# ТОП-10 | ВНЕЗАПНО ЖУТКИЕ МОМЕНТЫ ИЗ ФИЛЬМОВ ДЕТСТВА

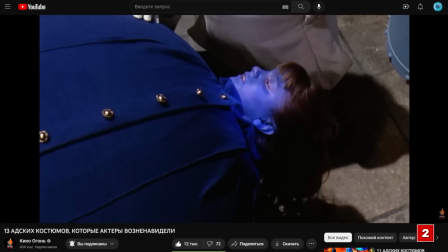(4:06)
В оригинале у нее были жутковатые реальные последствия, мы об этом делали видео, но вот в ремейке это жутко сразу, на экране. И главный ответственный за это, конечно, ну, помимо фантазии Тима Бёртона и его постановщиков, несовершенный CGI.
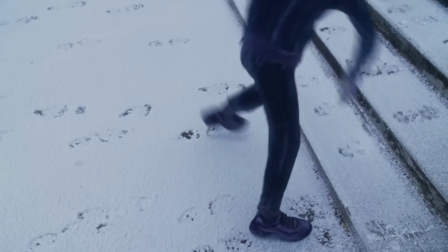(4:21)
Сделав ставку на него, старина Тимофей Бертоньев подарил множество детей нашего поколения качественнейшие кошмары.
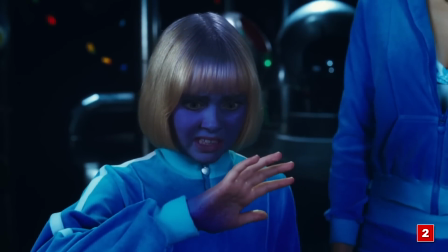(4:28)
Начинается все с того, что девчушка синеет, и это ничего. Но потом подключаются какие-то трупные пятна.
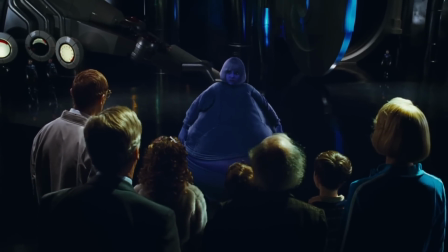(4:33)
Сам процесс раздувания в сочетании с очевидной компьютерностью модельки рождает лютую зловещую долину.
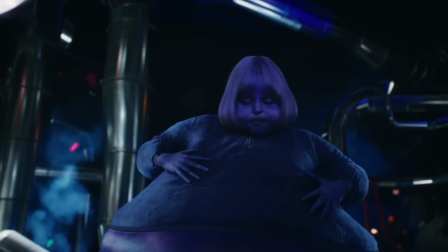(4:38)
Крупный план прямиком в карту к психотерапевту. Эти отчаянные безжизненные глаза, большие провалы по теням и неестественность всего происходящего.
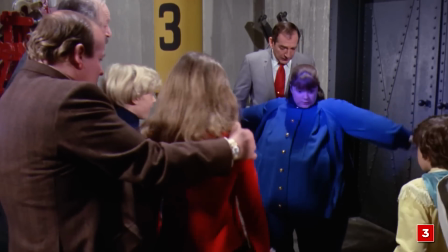(4:46)
Блин, в оригинале эта сцена хотя бы проходила в ярком помещении, была окружена светом,
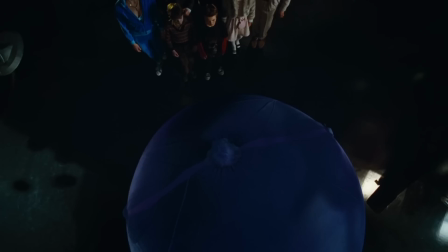(4:50)
а здесь она снята в низком ключе, в полутьме и в сочетании с саунд дизайном выглядит как реальный хоррор. Чем дальше, тем больше. Бррр, оригинал как-то помягче с этим обошелся.
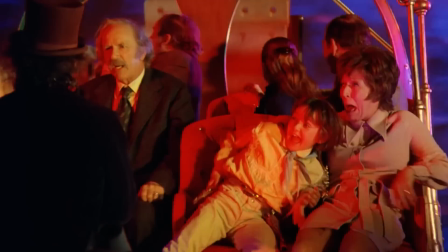(5:01)
Впрочем, у него были свои грехи. Детишки 70-х сходятся на том, что в нем самый жуткий момент.
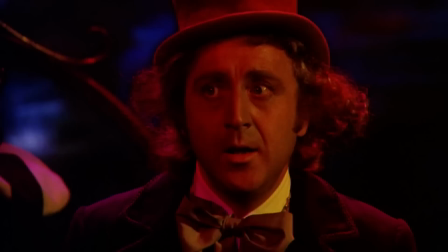(5:06)
Другой, на лодке.
Is it snowing? Is a hurricane blowing?
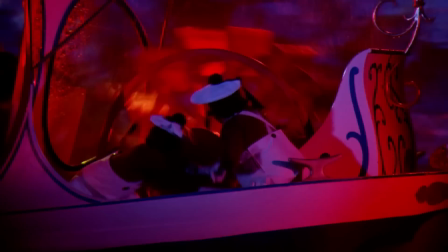(5:15)
И даже сейчас, 50 лет спустя, понимаешь, что да, чё-то ребятки борщинули, этот дикий свет,
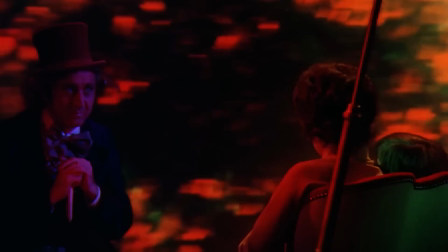(5:22)
текст песни Вонки, звучащий с минимальным и напряженным инструменталом, целенаправленно криповый финал, где кондитер уже просто орёт. Все это реально способно поддавить даже на взрослую психику, не то что на детскую.
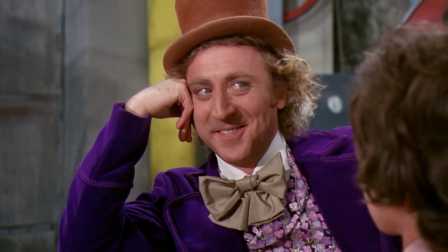(5:36)
И да, мы, конечно, оригинал Вонки в фильмы детства не включаем. В целом кино 70-х, 80-х мало будет попадать в этот топ, но дать контекста к жути версии Бертона хотелось. Это латентный хоррор на поколение. Так что даже интересно, собирается ли версия с Шаломе, которая выйдет в конце этого года, дать нам еще такого же контента.
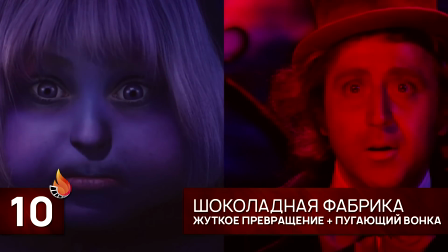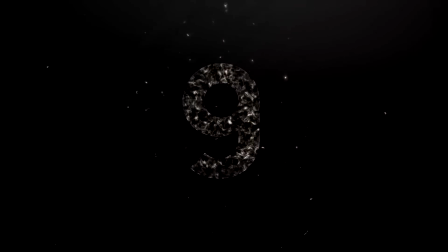Продолжает список легенда «Человек-паук» Сэма Рэйми. Ведь что может пойти не так, когда вы доверяете пост автора кинокомикса хоррор-режиссеру? Много чего может пойти не так. Жизнь многих людей. Моя жизнь.
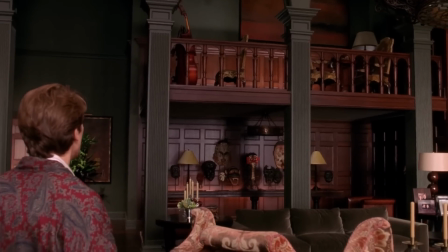(6:20)
В первом фильме за жуть, безусловно, отвечает Уильям Дефо, крипово мечущийся по поместью, болтающий с еще более зловещим, чем обычно, с собой в зеркалах.
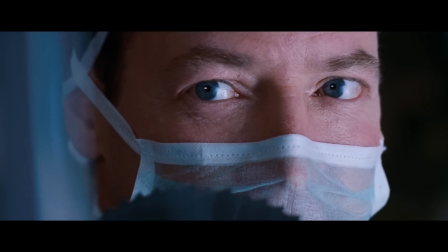(6:29)
Но реальный фильм ужасов начинается в сиквеле, на сцене в больнице. Отрубившегося доктора Октавиуса готовят к операции.
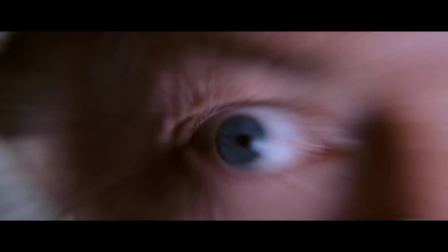(6:35)
Нужно отпилить щупальца, но в маршрутке начинается сущий ад. Очнувшиеся металлические твари хладнокровно размешивают всех присутствующих.
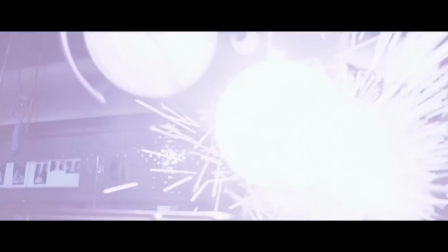(6:43)
Человек 10 без единого выжившего. А вообще, с этой сцены есть забавный парадокс. Сейчас она действительно обрела культовый статус внутри этого фильма, потому что если ее серьезно разобрать, она действительно наводит очень хорошего страху.
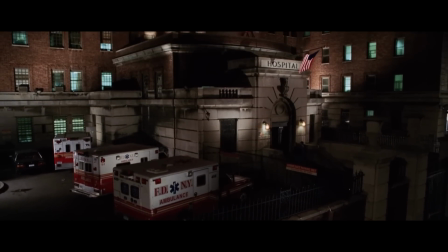(6:57)
Начиная от худпоста, навевающего неуютности просто на стадии заявки локации, продолжая костюмами и общей постановкой.
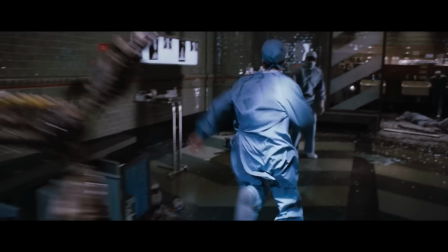(7:04)
Тишина без единой ноты саундтрека, пугающие реакции людей, довольно неприятные смерти, хотя и без единой капли крови все-таки PG-13 надо держать. Жутковато. У сцены есть прям отдельные разборы на ютубе, ее вспоминают, ее выделяют. Правда, знаете, когда этого не происходило? В детстве.
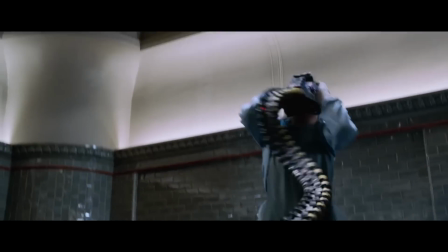(7:21)
Не знаю, как у вас, но ощущений именно от этого момента из юных лет я не помню никаких.
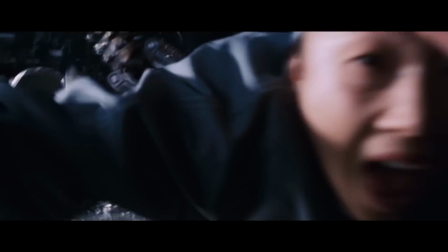(7:27)
Как-то вот вообще не произвело такого уж пугающего впечатления.
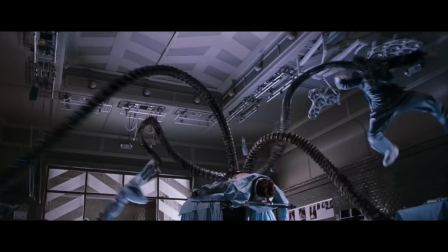(7:29)
И под заливом этой сцены на ютубе есть соответствующий комментарий, мол, действительно, сейчас ты как будто лучше понимаешь, насколько это жуткий момент, особенно сюжетно.
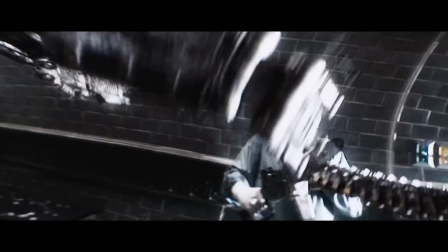(7:37)
Так что это как бы страшный момент из фильма для детей, но вроде как-то именно в детстве удавалось через него проскакивать. Напишите, как у вас, потому что, может быть, у меня на самом деле какие-то искаженные воспоминания, может, на самом деле я настолько дико боялся, что мозг подчистую стер всю информацию об этом, а вы помните, что было очень страшно. Напишите, пожалуйста.
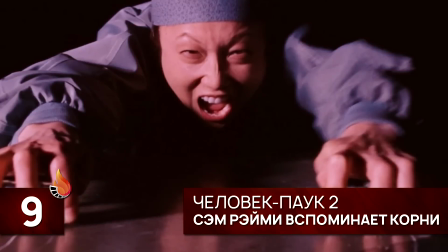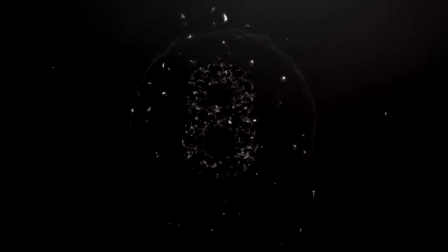Восьмое место. И здесь еще один культовый герой со своими типа детскими приключениями. Гарри Поттер.